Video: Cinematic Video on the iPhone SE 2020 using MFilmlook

This is me, this is my channel, this is my lockdown haircut, and this is cinematic video on the iPhone SE.
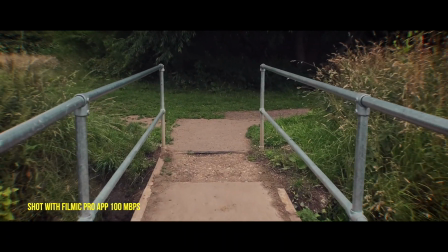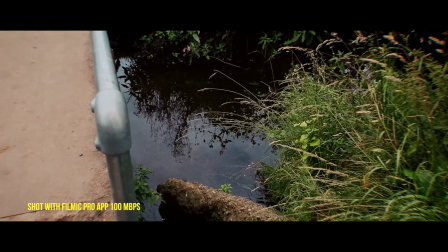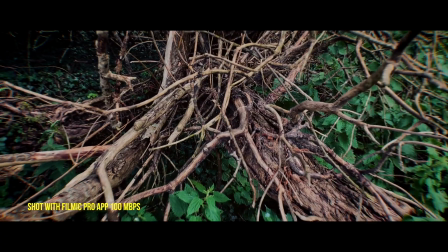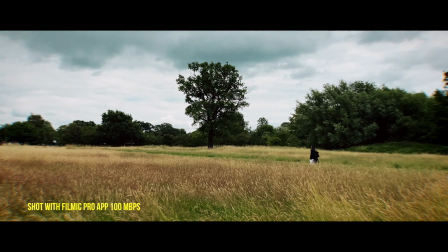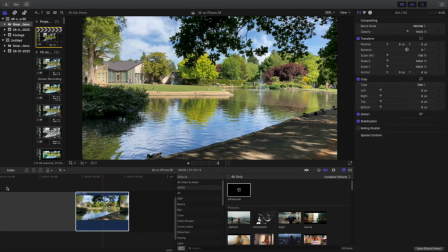0:32 Okay, here we are inside Final Cut Pro, and the plugin I'm going to be using today to manipulate this footage is called MFilmlook, and essentially it does exactly what it says on the tin. It makes your footage look more like film. Now, there are two basic ways you can go when you're using MFilmlook. You can use one of the baked in looks.
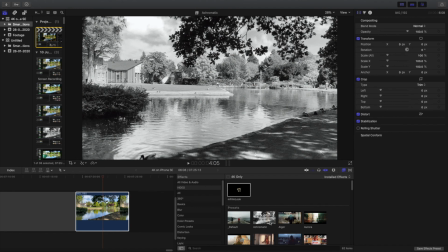0:51 Let me just hover over those for a second. Monochrome. This one's called Al Gore.
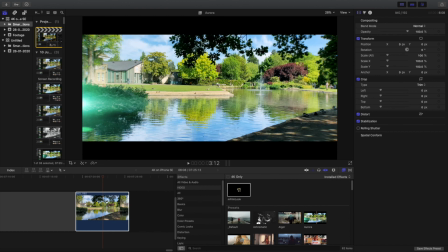0:56 This one's called Aurora, and as you can see, it has lots of stuff baked in, like on-screen flare, image blur, color correction, lots and lots of good stuff that you can add or subtract as you go along. And if you're in a hurry, you can just slap one of these onto your footage and manipulate it as you go.
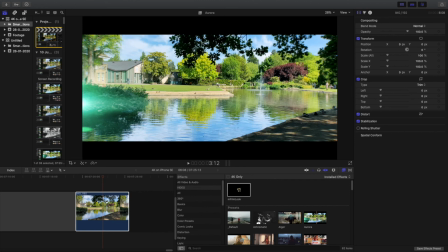1:14 But what I'm going to be doing today, and I think it's the best way to use this particular plugin,
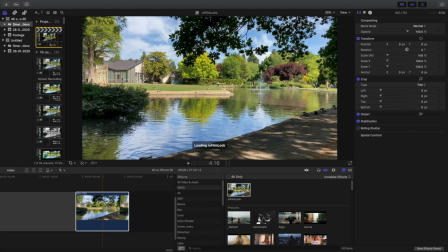1:18 is to create my own look by dragging and dropping on this basic layer. And there we go, straight away we're now inside MFilmlook, and you have two menus you can use. We have the normal standard menu over on this side, which is absolutely fine and an easy menu to use,
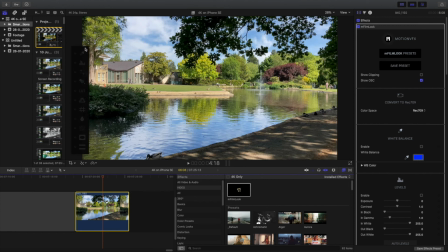1:36 but even easier and good for today, just for an introduction to MFilmlook and the way I manipulate my iPhone footage, we have this on-screen menu. So the first thing I'm going to do is take a white balance by going onto a white part of the image and clicking,
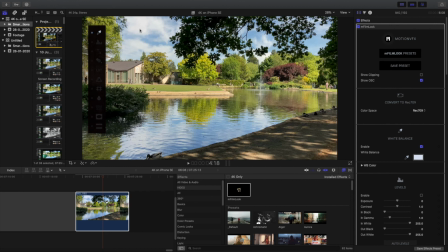1:52 and straight away we can see that it's starting to warm up already and looking a bit more like the hazy summer day that it was. Next, I'm going to go to levels, and all I'm going to touch here is black,
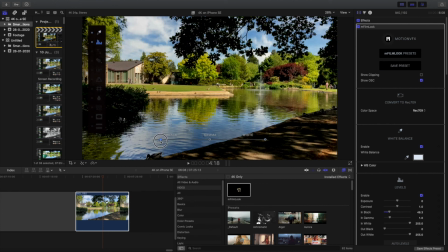2:04 and I'm going to move that about 5-10% to the right, and already this image is looking a lot better. We have a lot more contrast, a lot more definition in the blacks, and it's already looking pretty good. I'm not going to touch gamma, and I'm not going to touch white, because I just tend to find with
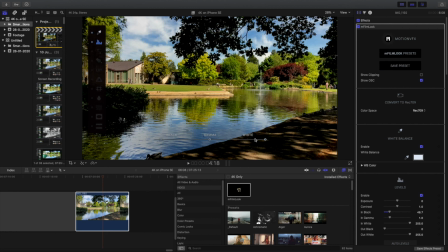2:21 footage straight out of the iPhone, it doesn't make a lot of difference, and in fact it makes the image look a lot worse.
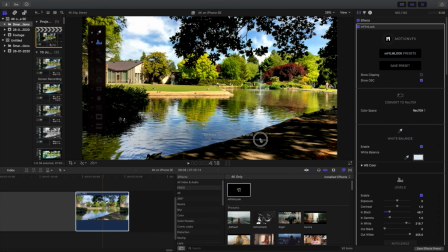2:27 Let me just show you a quick example of that just by touching the whites for a second. They tend to get blown out really quickly and everything looks like a 1980s pop video.
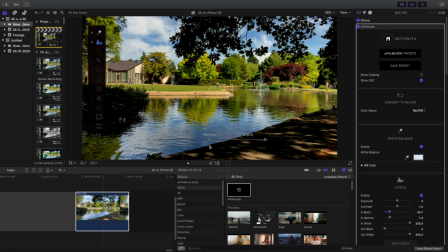2:36 So I'm going to leave that alone, and I'm going to leave gamma alone. The next thing I'm going to do is go to basic adjustments. And here the most important slider that I use is color temperature. And I'm just going to move that ever so slightly over to the right to make the image look even more warm and even more hazy.
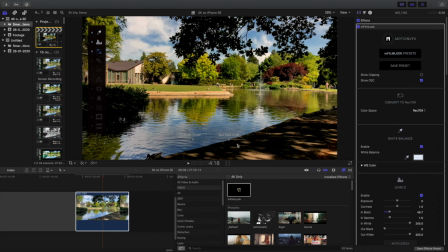2:54 I'm not going to touch saturation because I am quite happy with the colors that come out of the iPhone SE. So I'm going to leave that exactly where it is. Next, I'm going to turn on aberration, also known as chromatic aberration. And if we look just around the edges of the image, we see a little bit of distortion
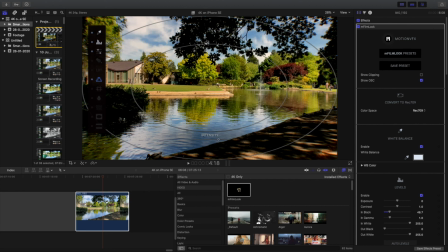3:13 and little tinges of red, blue, and green around the edges of objects. And basically what this does is mimic the look of old optics, and I quite like it. So I'm actually going to leave that again exactly where it is. If you like what you see, why bother to manipulate it?
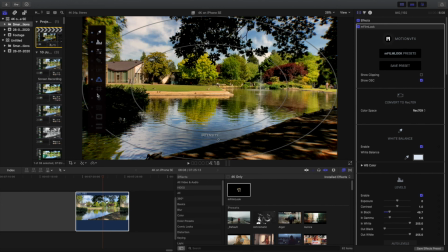3:29 So I'm just going to leave that where it is for now. I'm not going to be using any type of distortion today. You can use this setting to make it look like old-fashioned wide-angle lenses or barrel lenses, fisheye lenses, pretty much anything you want, but it's just not right for what I'm going for today, just a nice panoramic view of the park.
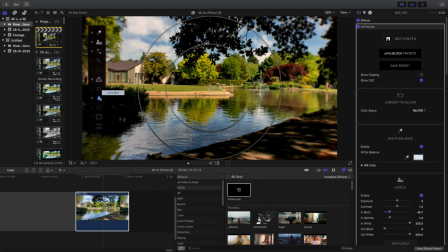3:48 But what I am going to use is image blur. This is really great. It's one of my favorite tools. Basically, you can blur out the image wherever you want on the screen simply by moving this around to wherever you want. And if you look on the edges of the screen, we can see it is quite blurred, maybe too blurred.
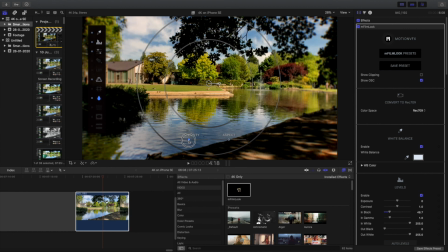4:07 So what I'm going to do is I'm going to turn down the intensity to around about 25-30%. And that's what I actually do with a lot of the settings inside MFilmlook, because I tend to find they're normally set around the 50% mark, and it's a little bit over the top for a naturalistic look,
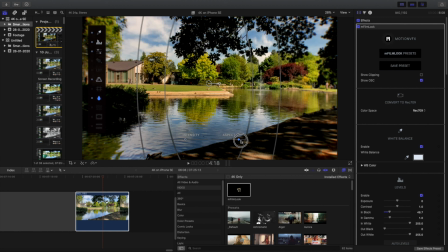4:27 which is what I'm trying to achieve. When it comes to aspect, you can actually pretty much manipulate blur anywhere on the screen you want, do lots of crazy things, blur anything on the screen, any region you want, and there's lots of advanced settings for that which I haven't quite got into yet.
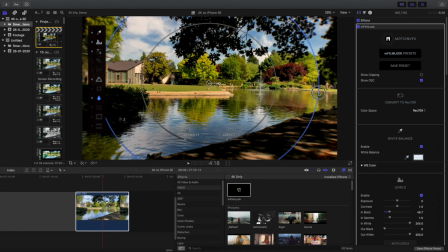4:43 But today all we're doing is just adding a little bit of blur just on the edges of the image, and I think that's quite nice for drawing your attention towards the center of the image. So I'm going to leave that now exactly where it is. The next thing I'm going to add is some film grain.
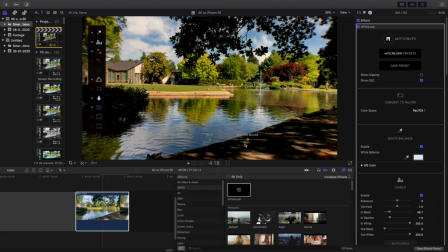5:00 I'm not going to touch the size, I'm not going to touch the colour noise, because again, they don't tend to make too much difference, I find, on the iPhone SE footage. But what I am going to do is slightly lower again the intensity to around about 25-30%.
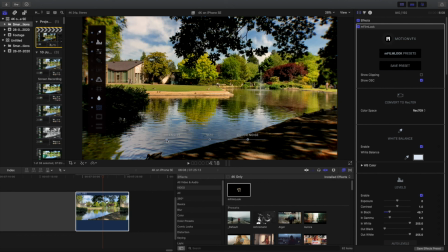5:16 And this image now, I think, is looking pretty good, and it just needs two last touches.
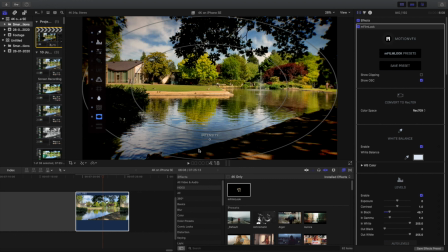5:21 The first one is vignette. As you can see, this one's a bit strong, so again, I'm going to take it down to around the 25% mark, just very gently, in combination with the image blur and the aberration, just draw your attention towards the center of the frame.
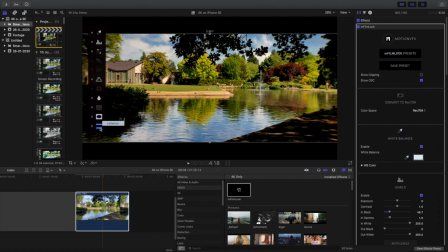5:37 And then finally, I'm going to add my cinematic letterbox. And within this particular setting, the default setting seems to be 235.1, but of course you can change the aspect ratio to pretty much whatever you want inside MFilmlook and play around with it.
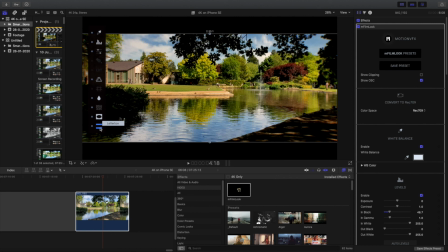5:53 And that's actually it for today. That's how I've achieved a cinematic look. So if we just turn off our on-screen controls and we go to toggling on and off our effects, we can see what things look like before and after.
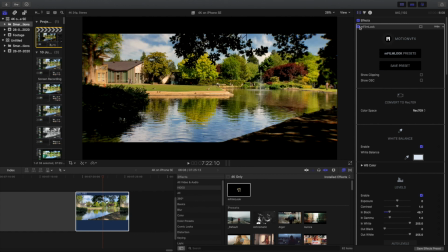6:11 Pretty dramatic, isn't it? Pretty dramatic. I like that a lot. So I'm going to leave that where it is now. I'm not going to manipulate it any further, because I think we've achieved our goal for today.
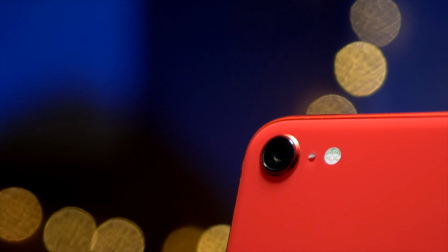6:22 So is the iPhone SE going to become my new A camera, replacing my Panasonic GH5?
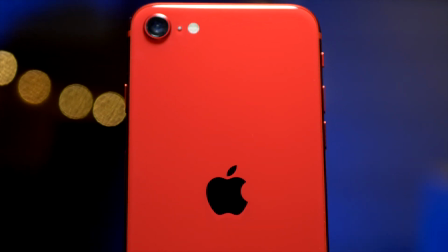6:28 Well, no, but what I think it is really great for is grabbing 3 or 4 seconds of B-roll on the go, especially for establishing shots like these.
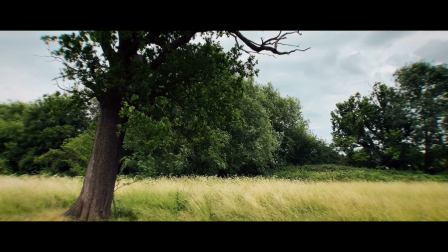6:36 The 4K image directly out of the iPhone is way too sharp, enhancing the video look.
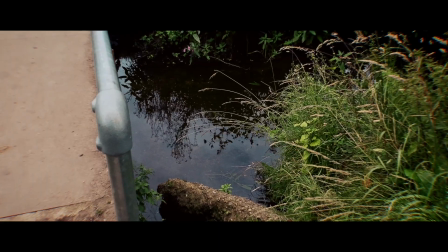6:41 But to deal with this, you can either manipulate it with a plugin of your choice in post,
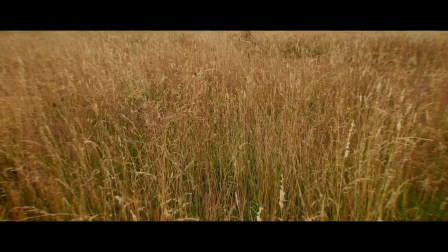6:45 or if you're only uploading to YouTube like me, I think enough of the sharpness is lost in that process. That's it for this week, guys. I hope you've really enjoyed this tutorial and finding out how I manipulate the footage on my phone to make it match up with my other footage. And I'll see you very soon. Thanks a lot. Bye-bye.